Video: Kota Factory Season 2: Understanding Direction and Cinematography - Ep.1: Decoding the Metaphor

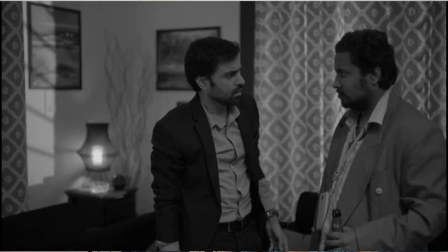[4:10]
This is in the last scene when we just hear the shouts for Varnali and just the ambulance sirens.
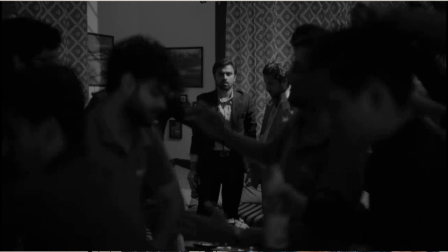[4:16]
The darker side is revealed, and notice how the lights on Jitu's face point out the same thing.
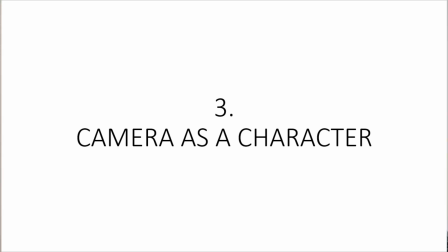[4:22]
Point number 3, camera as a character. Camera is the eye of the audience when the scene is shot.
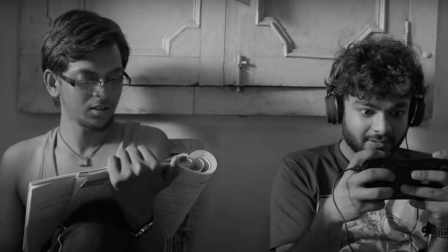[4:29]
Oftentimes, the director wants the audience to actually be a part of the scene rather than just be a third person spectator. In achieving this, the camera angles play a very important role, and in Kota Factory Season 2, this device is used in an apt fashion.
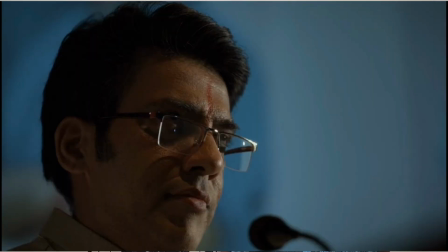[4:46]
As I already pointed out, Maheshwari's speech is very intimidating to the students,
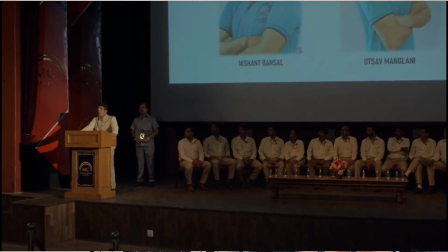[4:52]
and for the audience to experience that, they should feel as if they are really present at the auditorium along with them.
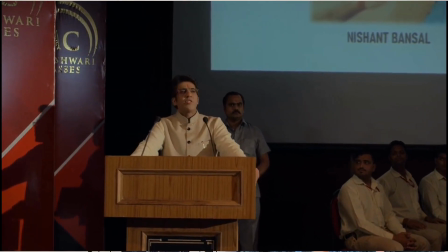[4:59]
The speech is very climatic and gets more and more intense.
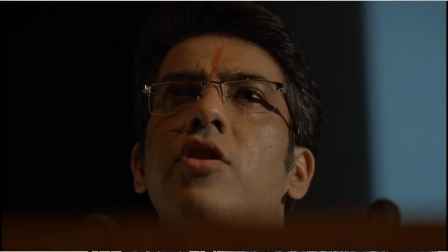[5:02]
So the camera starts off as an audience perspective and gradually moves in so close to Maheshwari that it incites fear. And once we are put in that state, it is the right time to point out how Vaibhav is actually feeling.
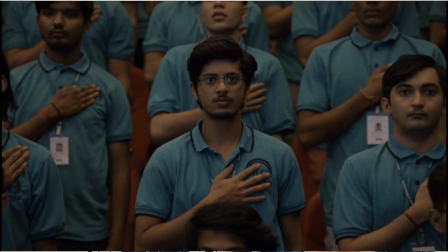[5:16]
The next shot is called as a vertigo shot because of its first use in the movie Vertigo by Alfred Hitchcock.
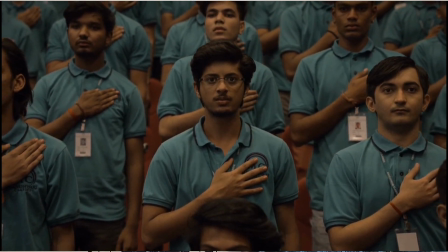[5:25]
The camera gradually pushes in and zooms out at the same time.
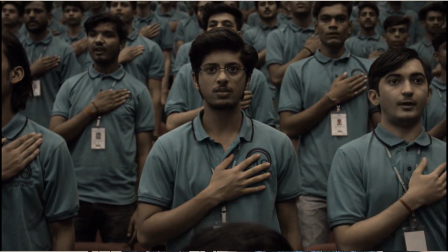[5:30]
This establishes two things. It brings back Vaibhav's story to focus, and by showing Vaibhav among other people,
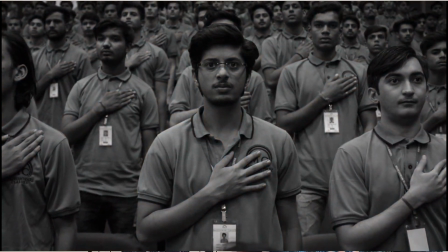[5:38]
points out that he is no different and is again a part of the crowd. Another instance when we really feel as if we are present at the scene is the intense conversation between Jeetu and Meena,
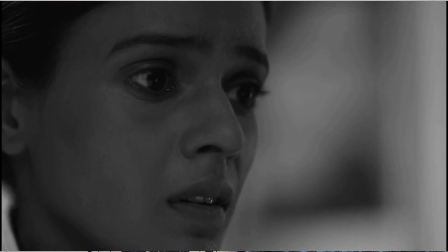[5:50]
or when Varnali is checking out her results. The extreme close shots and the topic of discussion itself put us in a spot and make us feel uncomfortable.
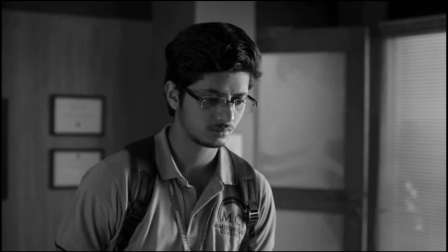[6:00]
Camera has also helped in further establishing a character. When Vaibhav is talking to Maheshwari, he is shown busy signing checks through the reflection.
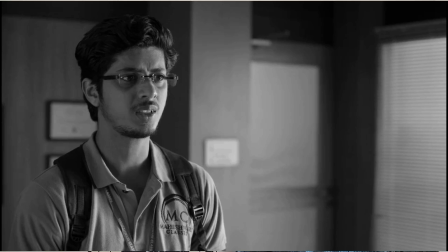[6:10]
This strengthens Maheshwari's character as authoritative and dominant.
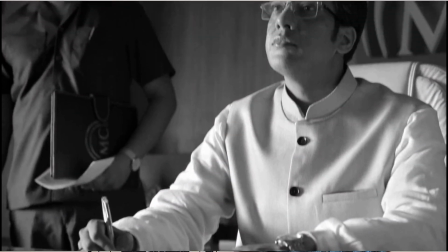[6:16]
I really liked this experimental depiction,
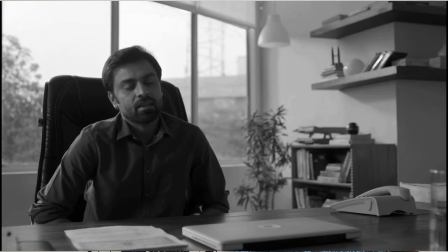[6:19]
but by far the best example of brilliance in direction and camera work is the scene when Jeetu is interviewing Sarika.
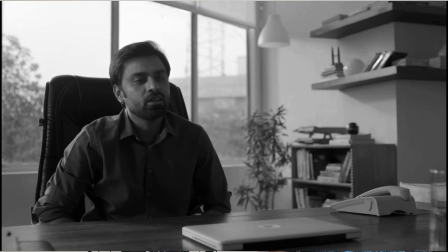[6:27]
They start off in a very formal setting with Jeetu sitting across the table. But at a point, they touch a different aspect of how Sarika being a woman is beneficial.
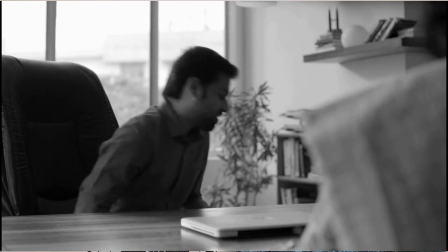[6:38]
This conversation is informal and somewhat intimate.
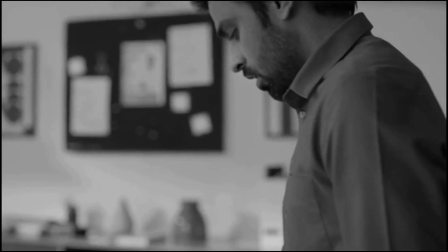[6:43]
So Jitu gets up breaking the formal setting and sits closer to Sarika in a comforting position, thereby moving to the right hand side of the frame.
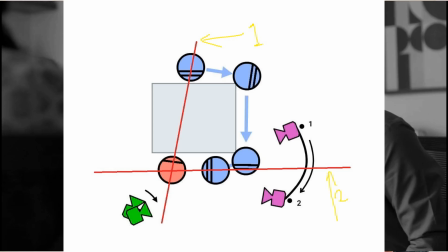[6:52]
There is an imaginary line between two characters in any scene called as the 180-degree line. It is a traditional rule that all the camera angles should only be on one side of that line and shouldn't cross. It really looks weird and abrupt if it does. However, rules have exceptions and are sometimes intentionally broken. This is done when there is a shift in opinion, thought process, or a new revelation, or similar stuff when something about the character drastically changes.
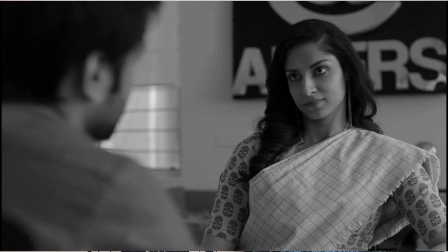[7:24]
Here, when Jitu takes an informal stance, Sarika is convinced that she is a good choice for a chemistry teacher.
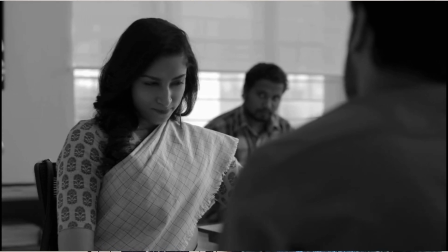[7:33]
Thus, we cross the 180-degree line, indicating that Sarika is now on board. Again, without any explicit dialogues. Point number 4, symbolism. Films are intended to have a deeper meaning. A true work of class goes far beyond the shallow meaning of dialogues, events, and incidents. For example, when Sushrut is frustrated about why is he really pursuing the IIT dream, somewhere deep down there is still a hint of confusion in Vaibhav's mind as well. And whatever Sushrut says is rekindling those thoughts. Sushrut is Vaibhav's reflection in some aspects,
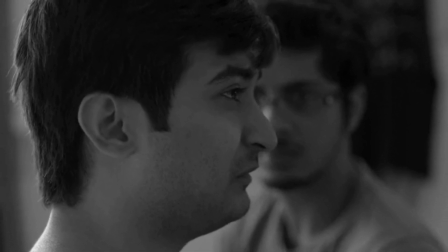[8:11]
and that is brilliantly shown by both complementing the other's half face and Vaibhav eventually trying to move away from those thoughts.